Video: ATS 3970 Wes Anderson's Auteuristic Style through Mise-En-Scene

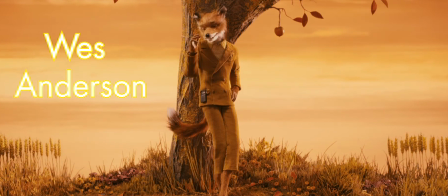(0:00)
Wes Anderson's name is no stranger to the film community and industry.
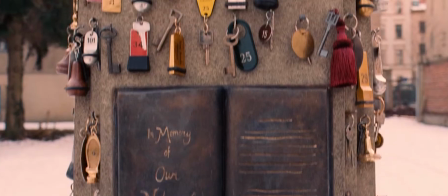(0:03)
Thanks to his unique method of visual storytelling, Anderson has successfully owned the title of being an author.
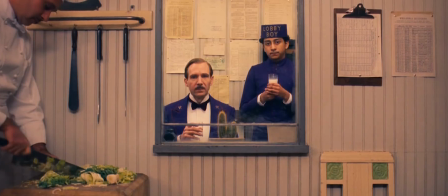(0:10)
To be an author, it is suggested that one's body of work shows a distinctive style and common themes, which we will explore in this video.
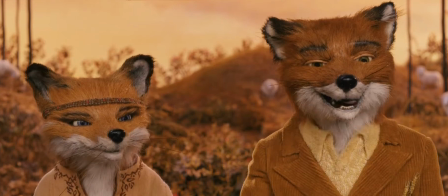(0:18)
We will be looking at Anderson's auteuristic style in 5 of his films: The Royal Tenenbaums, The Darjeeling Limited,
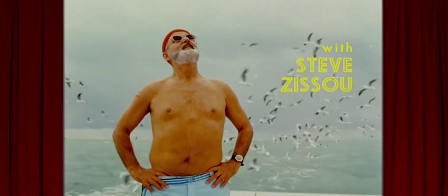(0:26)
Rushmore, The Life Aquatic with Steve Zissou, and a little bit from the Grand Budapest Hotel.
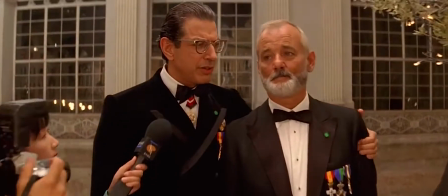(0:32)
First up, we'll be looking at the camera settings used by Anderson.
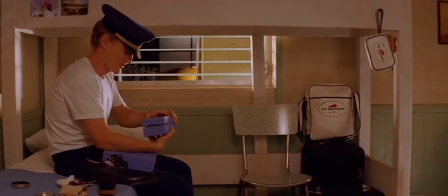(0:36)
Anderson's shooting style tends to be consistent throughout his films, which comprise of a series of recurring shots.
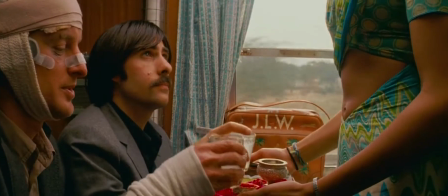(0:43)
Firstly, the overhead shot.
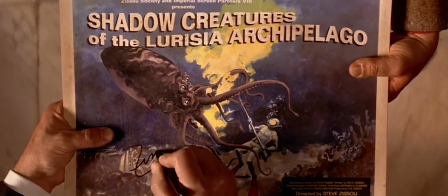(0:45)
The overhead shot provides the audience of a perspective intended to convey the idea of watching over the characters and the ongoing situation.
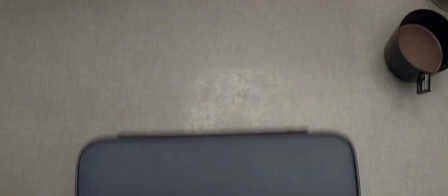(0:53)
Oftentimes, Anderson uses the overhead shot to create an emotional connection between the characters.
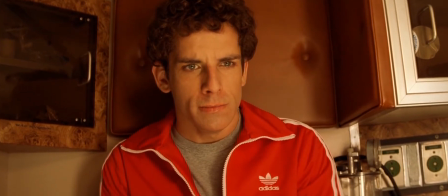(0:59)
Like in The Royal Tenenbaums, the overhead shot allows us to witness the death of Royal Tenenbaum with Chas Tenenbaum.
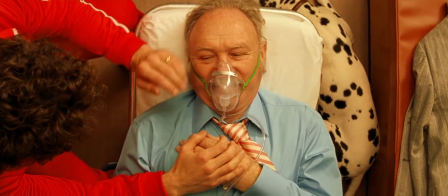(1:06)
Considering that Chas resented Royal the most, the fragility of emotions between Chas and Royal is shown clearly from this shot.
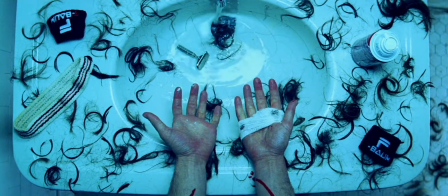(1:13)
In another scene, this overhead shot here looks cramped and messy,
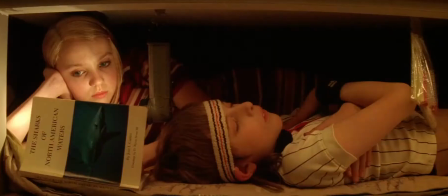(1:18)
in a way making the audiences feel what Richie Tenenbaum is feeling when he was attempting suicide.
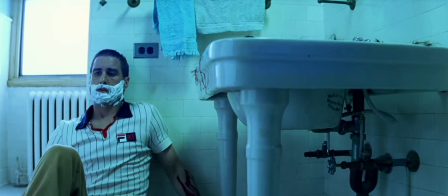(1:24)
The overhead shots are used specifically to draw spectators' attention, while amplifying the narrative at the same time.
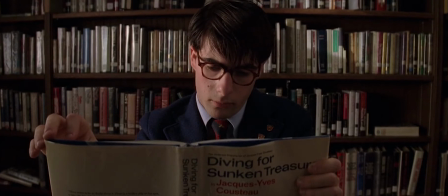(1:30)
Library book reference shots are also one of Anderson's signature styles.
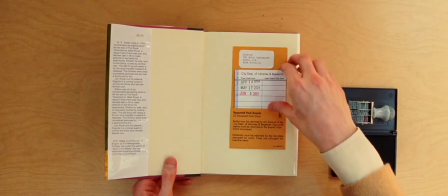(1:35)
Shots like these could be found in the Royal Tenenbaums and the Grand Budapest Hotel.
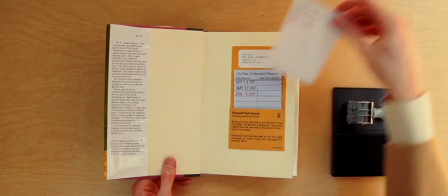(1:40)
Yes, they are overhead shots too, but notice how these shots are symmetrically framed?
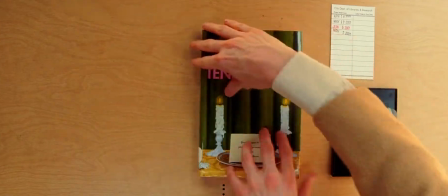(1:46)
Plenty of symmetrical framing can be found in his films.
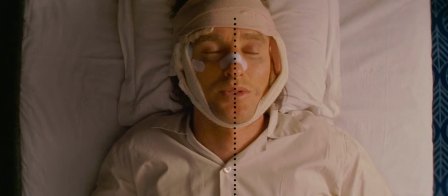(1:49)
There is not much reason to why Anderson loves to style his shots like that, but the symmetrical perfection gives Anderson an emphasis on his style.
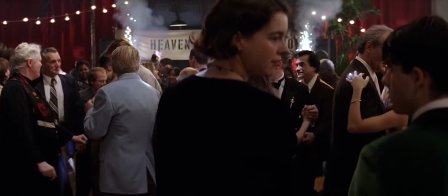(1:58)
Long tracking, slow motion shots are also a staple in an Anderson film.
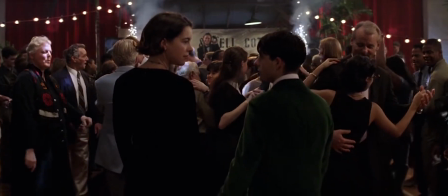(2:03)
The use of these kinds of shots gives the audiences a sense of empathy,
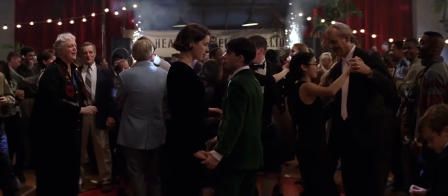(2:08)
or a moment which is a break in narrative, and usually is accompanied with a signature 60s song.
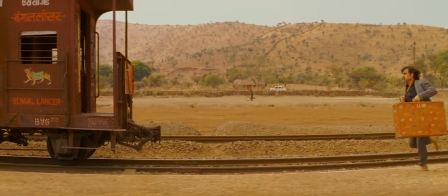(2:14)
Deriving the example from the Darjeeling Limited,
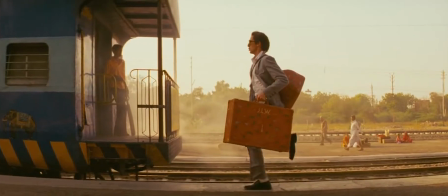(2:17)
if we were to compare it to the beginning of the film where the brothers were running individually with their father's suitcases,
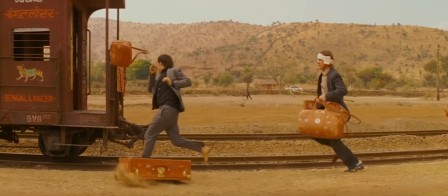(2:23)
this time they are running together while tossing their suitcases away and boarding the train.
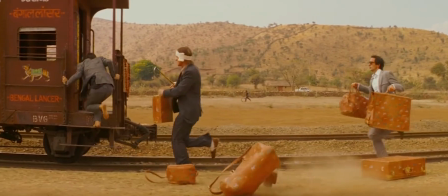(2:29)
It signifies that the brothers finally overcome their pain towards their father and embark on a new journey together.
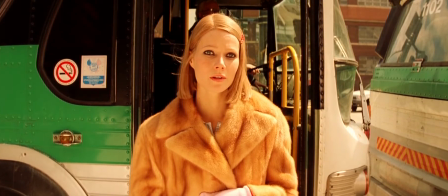(2:36)
Another iconic example is from the Royal Tenenbaums, where Margot and Richie reunites in this slow motion shot.
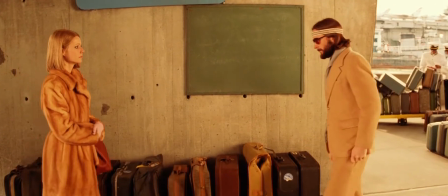(2:43)
It shows the special bond with a hint of sexual tension that these two characters has.
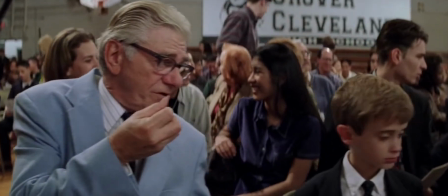(2:49)
The last camera setting discussion will be on blocking, which looks at how actors are arranged in the frame to create meaning with its environment.
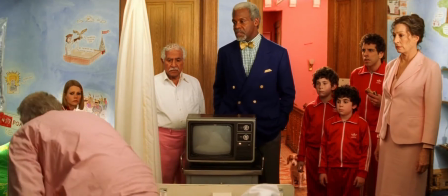(2:58)
Using the Royal Tenenbaums, Margot is always seen standing at the far end when serious family meetings happen.
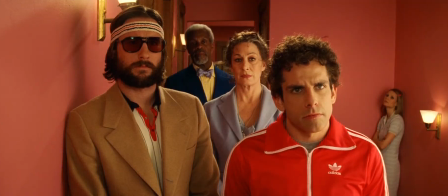(3:05)
This is because Margot is adopted and she constantly feels like an outcast in the family.
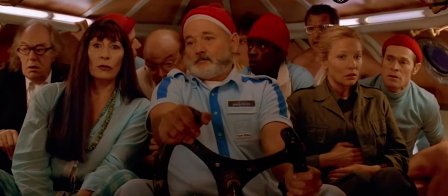(3:10)
Next example would be from The Life Aquatic with Steve Zissou.
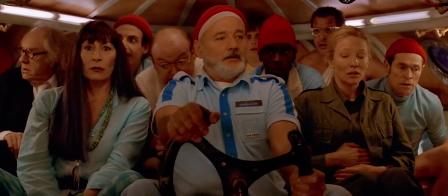(3:14)
If we observe closely, the arrangement of seating of the characters depends on how close they are to Zissou in the center.
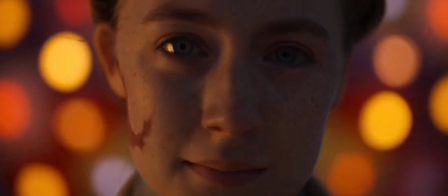(3:21)
Next up, we will be looking at the use of color and costumes in Wes Anderson's films, which relates to the thematic style of his films.
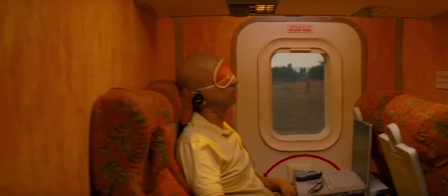(3:29)
Of course, there are a lot more colors to be explored in Wes Anderson's films,
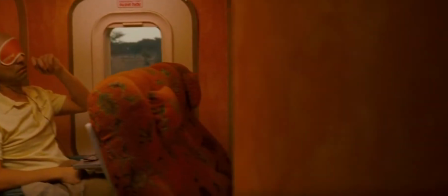(3:34)
but yellow and red are the most prominent ones in his films, which serve as our main discussion in the upcoming part.
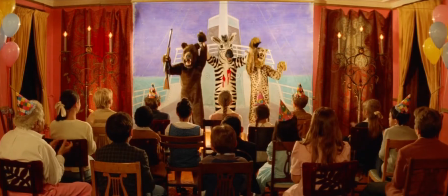(3:40)
Wes Anderson utilizes color as an expression of society through his personal lens.
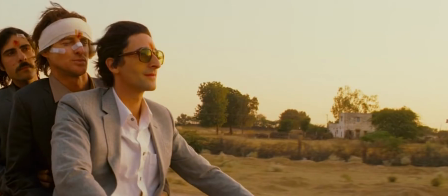(3:46)
The use of various hue and saturation of color is particularly strong in his films, which set a fairy tale-like mood in all of his films.
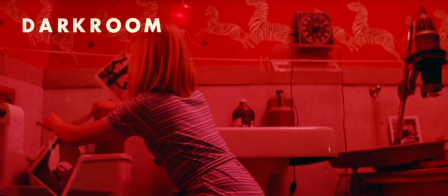(3:54)
First up, let's look at the color red being used in his films.
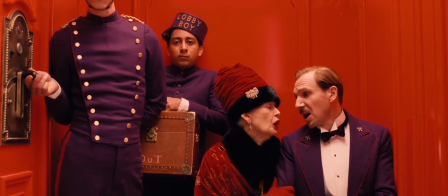(3:58)
Red, in Anderson's films, seems to be the color for longing and having deep traumas with issues related to fatherhood.
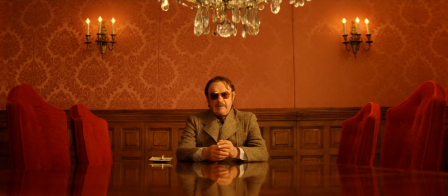(4:05)
The color red for Royal Tenenbaums symbolizes wealth and stability.